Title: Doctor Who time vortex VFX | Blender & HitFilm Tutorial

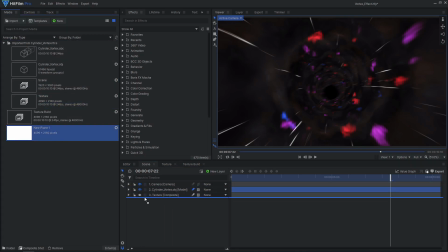8:29 If you want a bright light at the end of your vortex, add a white plane layer below the model layer. You can then enhance the bright spots of the vortex by using glow effects.
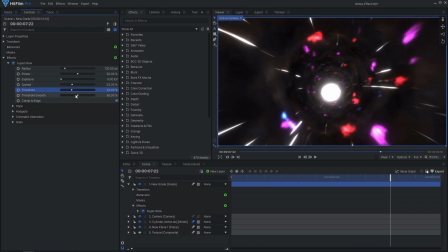8:38 I chose to apply the glows to a grade layer so it would bleed over the bright end of the tunnel.
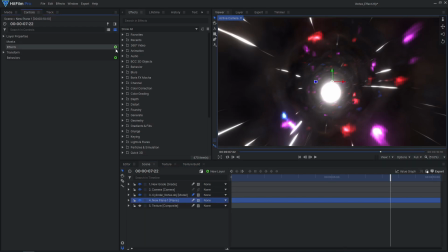8:44 If it's now too bright, you can use a fill color effect to make the background plane a gray color instead of pure white.
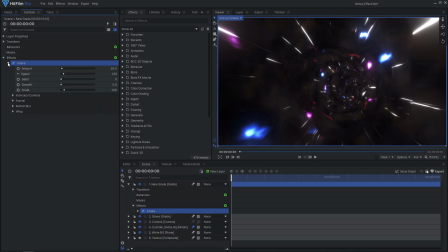8:53 On a new grade layer, I chose to add a fast shake effect to add some more movement and make the shot more intense.
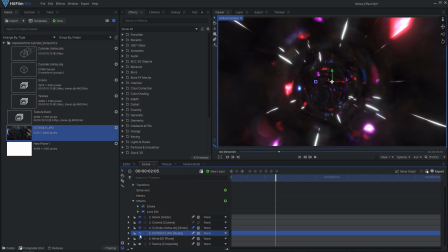9:02 Finally, let's add even more detail and interest to this shot with some lens dirt. I'll use a real lens dirt texture to make it more realistic.
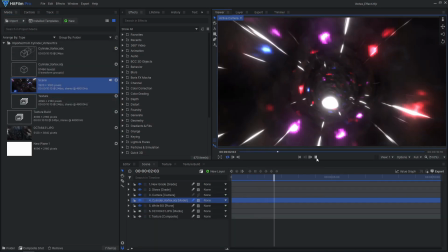9:13 You now have a fully customizable vortex effect.
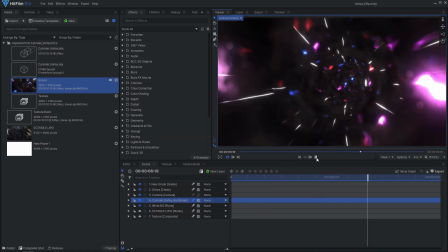9:16 Try playing around with different textures to create totally different looks, like the Star Wars style hyperspace tunnel.
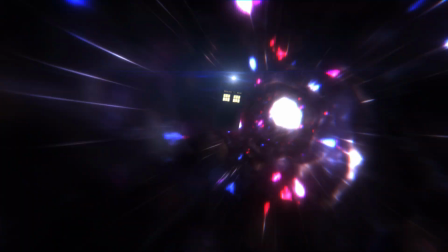9:22 Take it to the next level by adding a 3D model of a spaceship. The TARDIS 3D model used in the opening shot was created by Tony C,
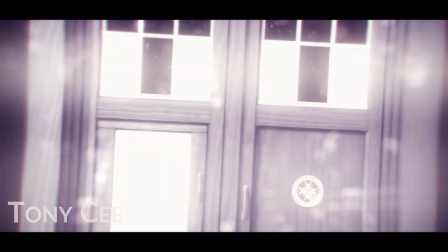9:29 and he's got some great Doctor Who content created with HitFilm, as well as some HitFilm tutorials on his YouTube channel linked in the description.
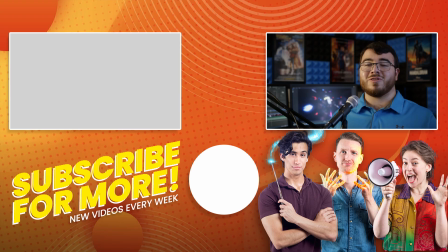9:36 Check out this other tutorial to learn more about 3D models in HitFilm. Leave a comment with any questions or suggestions, and hit the like button if you learned something new. Remember to subscribe for more tutorials like this. See you next time!